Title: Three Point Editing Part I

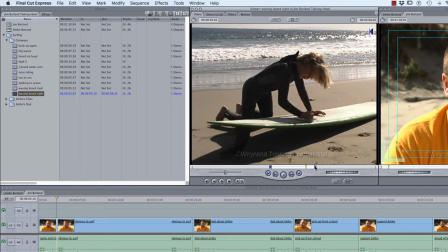I'm going to stretch it closer to 3:15 because the dialogue, obvious to surf, is one of the longest. It is the longest clip for Jim's talking head.
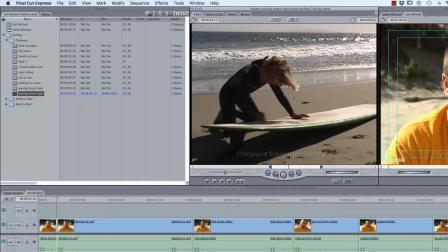So now when I play it into out, okay, it stops at 9:03.
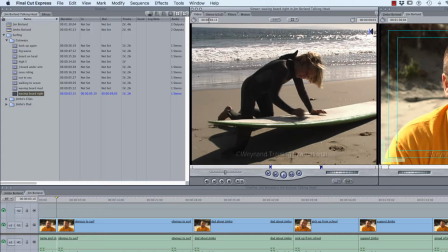So the duration is 3:15. Okay, I know what I want to see. Now in the timeline, okay, you have to tell the computer where you want the cutaway to start. All right, you can start. By the way, you may want to zoom in. Z, click.
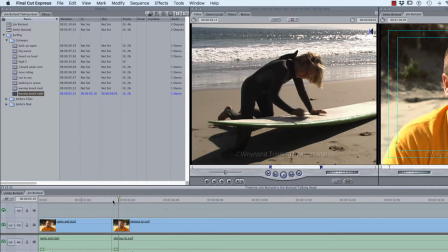I tap the letter A, and I'm back to my arrow tool. So I want the cutaway to start either on that cut point or slightly before.
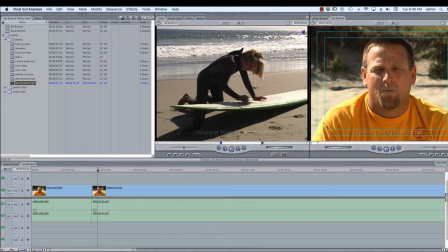Can't start it after, because if I do, I'll still see the jump. So as a rule of thumb, we start it on the cut point or a little before. I'm going to go on the cut point. Okay, now a lot of people will take and mark an endpoint in the timeline,
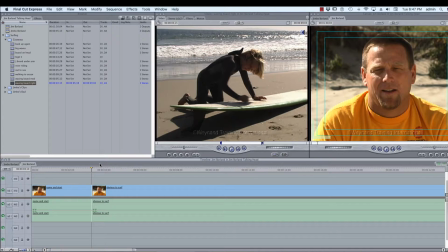and that would tell the computer where you want the edit to start. Technically, you don't have to. You can leave the playhead there, and it'll assume that as your starting point for your clip. Okay. The other question you have to answer is, do I want the audio to come with in the cutaway?
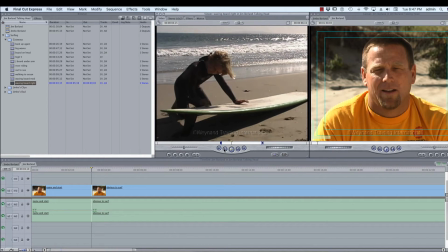So when I listen to the cutaway, here's some background beach noise. And really, we have to decide, do we want that, or do we want to hear Dad talking exclusively, okay?
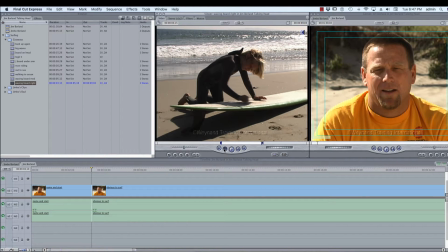I'm going to say I don't want the background noise. We'll do one without, one with, and then guess what? You make the call, all right? Here's how the edit is handled. So I'm going to take this puzzle piece and I'm going to target video track 2.
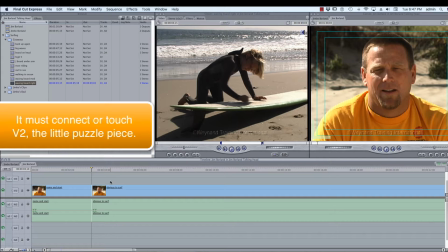It's nice to put your cutaways in track 2, and I'll show you why later. All right. Since I don't want any audio, I'm clicking these 2 locks. That's going to lock both tracks of audio. They're uneditable. They're safe. You can't screw them up.
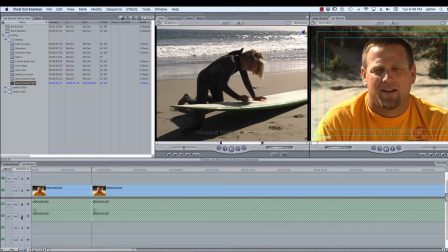Okay, can do nothing to them. Once you've done that, targeted track 2 with your video, targeted nothing for audio. You've locked the tracks. You've marked the good content. You're going to do an overwrite, and you cannot, okay? You have to get out of the habit of going direct to timeline with it,
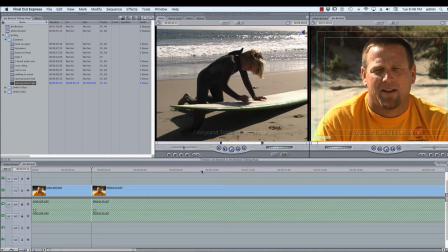because the next one you do, we're going to mark ins and outs in the timeline, and it won't respect those. So learn to do 3-point edits, the traditional technique where we drag from viewer to canvas and we let go on the overwrite.
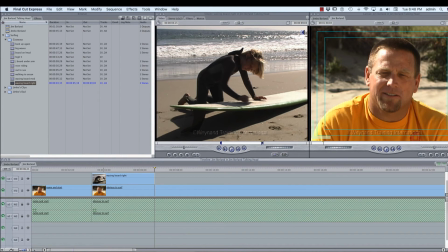When you do so, there's your cutaway. Okay? So what did it do? It covered a jump cut, it added interest, and the cutaway is relevant, right? That's the other thing. When you shoot cutaways, you want to shoot relevant video. You don't want to shoot a cutaway of Jimbo's mother gardening, right?